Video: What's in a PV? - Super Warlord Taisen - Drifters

Well, the new anime season is upon us, and that means it's time for the thing I look forward to the most.
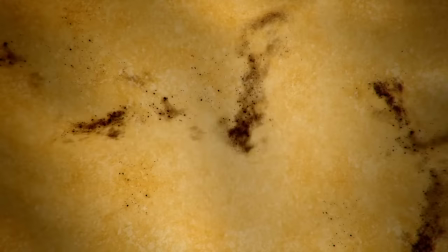Another check from Crunchyroll! This time, it's for digging into the PV of Drifters, a new show from Hoods Entertainment,
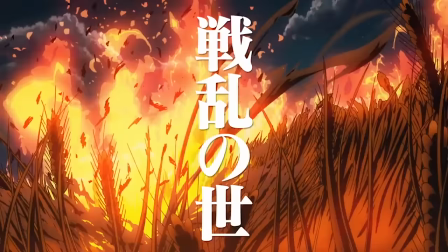the makers of Mysterious Girlfriend X and a lot of high-quality smut, based on an original manga by Helsing creator Kota Hirano.
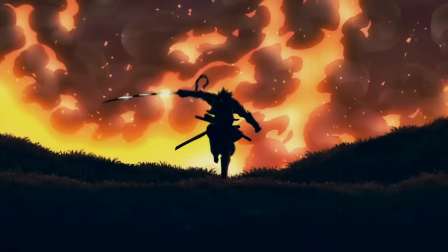Like many contemporary anime,
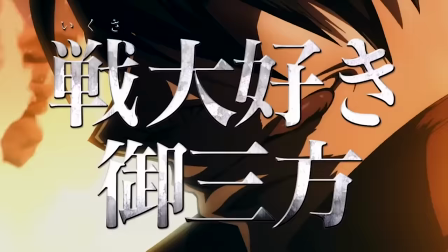Drifters focuses on characters who are spirited away from our reality to a fantasy world with elves and hobbits and other Tolkien nonsense. Unlike most contemporary anime,
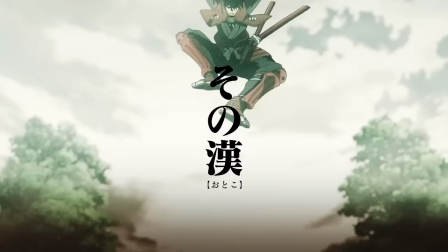the characters here are prominent historical figures who have been brought to this world for their skill in battle as opposed to their ability to serve as a bland,
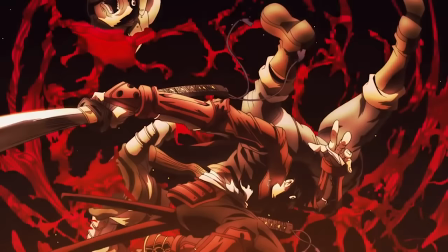masturbatory audience surrogate. It's a big, dumb, fun fighting crossover, basically, like Super Robot Wars for history buffs.
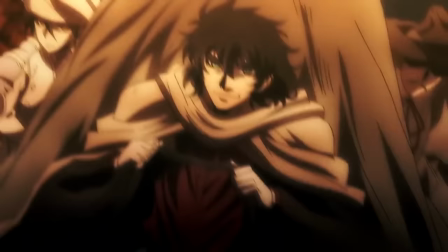Instead of Gundams and Evas, you have Oda Nobunaga teaming up with Butch Cassidy and the Sundance Kid to take down Joan of Arc.
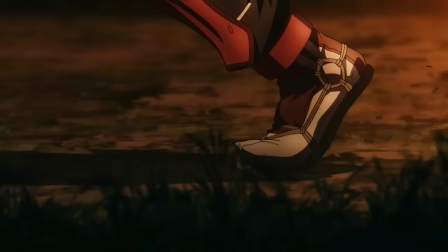Sounds like a hell of a show, right? And it sells itself with one hell of a trailer. By the way, just so you know, I am going into this almost 100% blind.
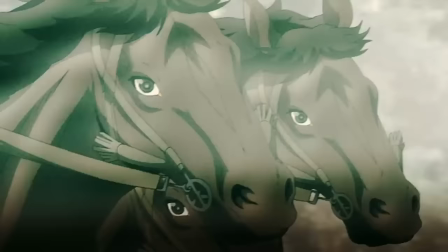I have only read the Wikipedia summary for the series, so I am basing all of my analysis off of that and the trailer itself. Nothing else.
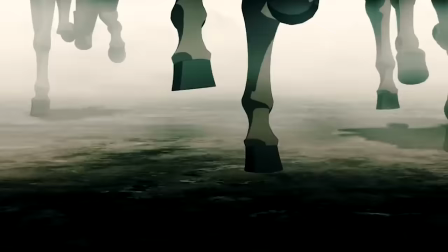Operatic music swells as we open on shots of Japanese cavalrymen charging into battle, the famous Battle of Sekigahara.
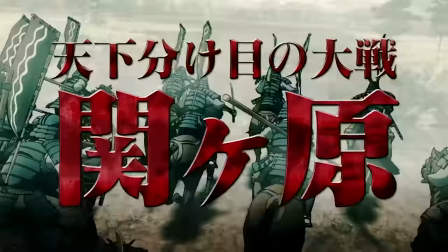And right off the bat, we see one very positive indicator of this show's quality – this animation team knows how to do CGI right.
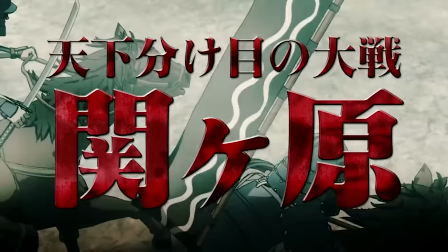The animation loops of the soldiers are staggered so that they don't look like robots marching in perfect lockstep,
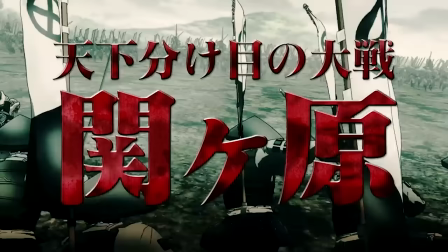and there are decent quality cuts of 2D animation mixed in for frontal close shots in order to paper over any deficiencies that the models might have.
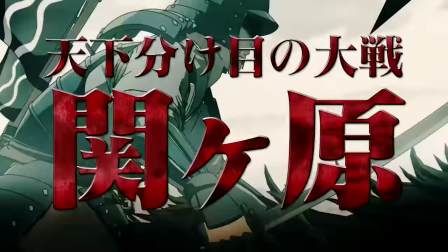Plus, everything is composited into the scene well and looks like it's part of the world around it.
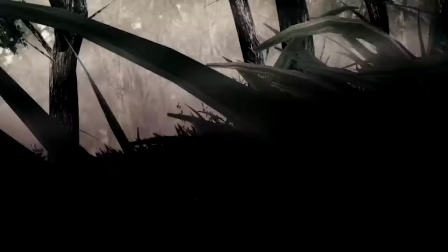You'd be surprised how many shows get that wrong.
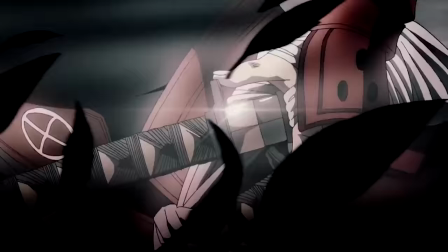From here, we cut abruptly to Shimazu Toyohisa as he charges through the nearby woods to ambush and kill the enemy general, I Naomasa.
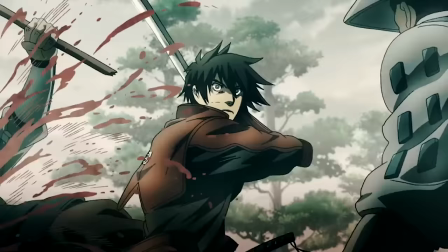He leaps out, wild-eyed, and takes down two enemies in quick succession before charging toward his target.
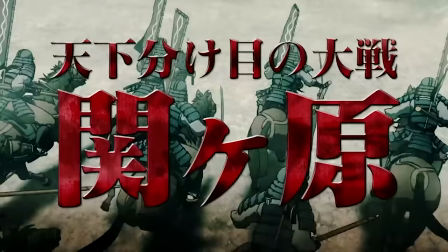The shots of the battlefield are very busy and chaotic. The camera moves all over the place, and the frame is full of moving parts.
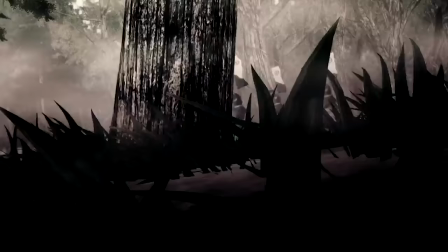It's hard to keep track of everything at once. When we cut to the woods, though the camera work is still frantic,
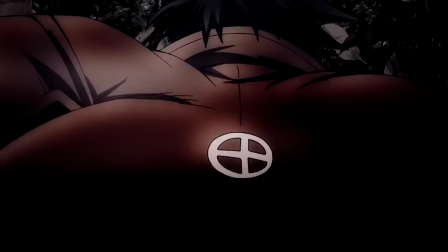there's a singular focus on Shimazu and his target that elevates him above the rest of the soldiers that we've seen.
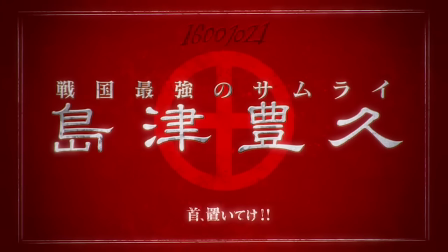And as if that wasn't clear enough, the text on screen describes him as the Sengoku era's greatest samurai.
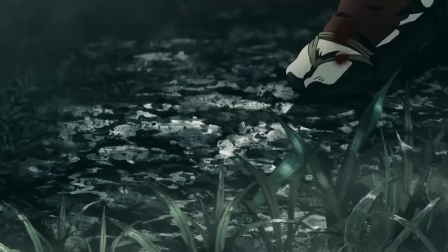At the top of the title card, you can also see the date of his death. This becomes a running theme.
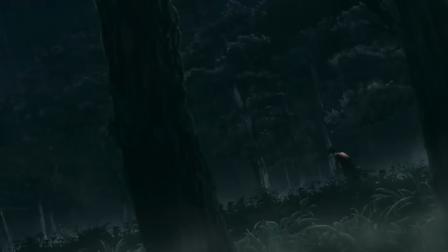Despite his skill, he comes away from the battle heavily injured. His disorientation and the gravity of his injuries are emphasized by the Dutch angles from which he's shot,
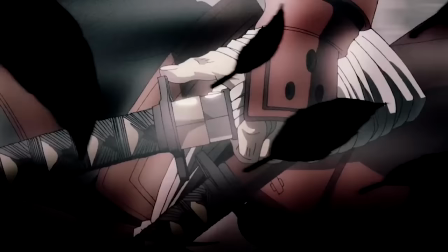which contrasts with the more balanced flat shots that we saw when he was on the offensive.
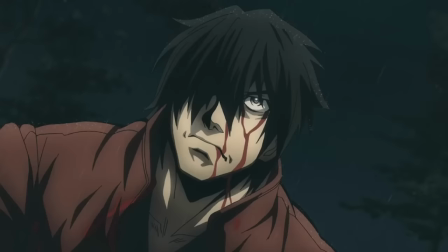It seems like Shimazu is done for, but as he stumbles through the woods on his last legs, things take a turn for the surreal.
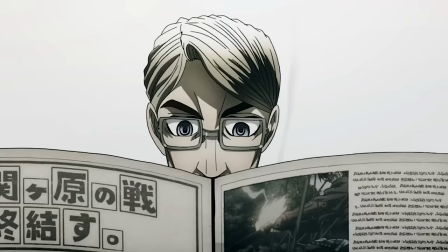He suddenly finds himself in an endless hallway lined with doors, some sort of otherworldly clerk sitting at the desk in front of him. This is Murasaki, and you can tell a number of things about him from how he's presented.
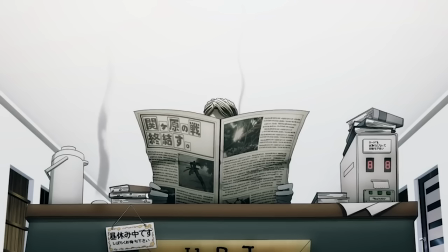He's the type of character to have a lot on his mind at once, as indicated by his cluttered desk. He also appears to be a very diligent worker, since he has a pot set up to brew tea right next to him. The gloves with which he holds the paper indicate that he's somewhat fastidious,
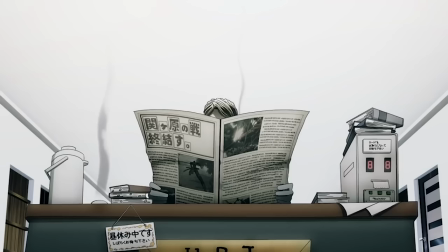and the jumble of technology from different eras that surrounds him tells us that he's in some way
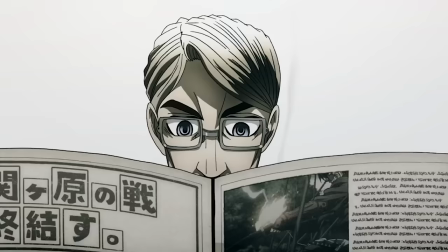disconnected from the regular flow of time as if the environment around him didn't give that away already.
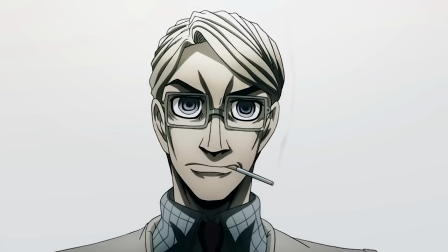His general attitude and the fact that he's casually smoking paint him as aloof and disconnected. I expect that he's results oriented and doesn't have a lot of time for individuals with whom he interacts.
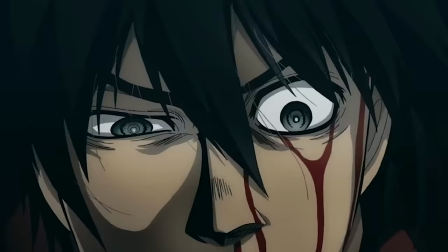What I especially like about his character design is that on a surface level he wouldn't look all that out of place working in an office building.
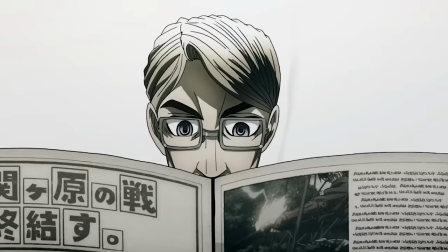Yet in the context of what we've just seen he looks very strange and that calls your attention to things that would be odd even in a modern setting,
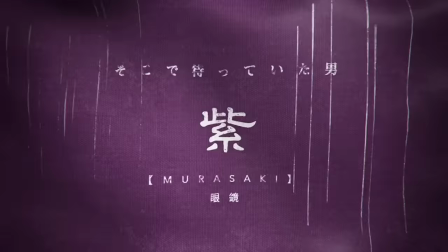like his gloves, and those cold, dead eyes.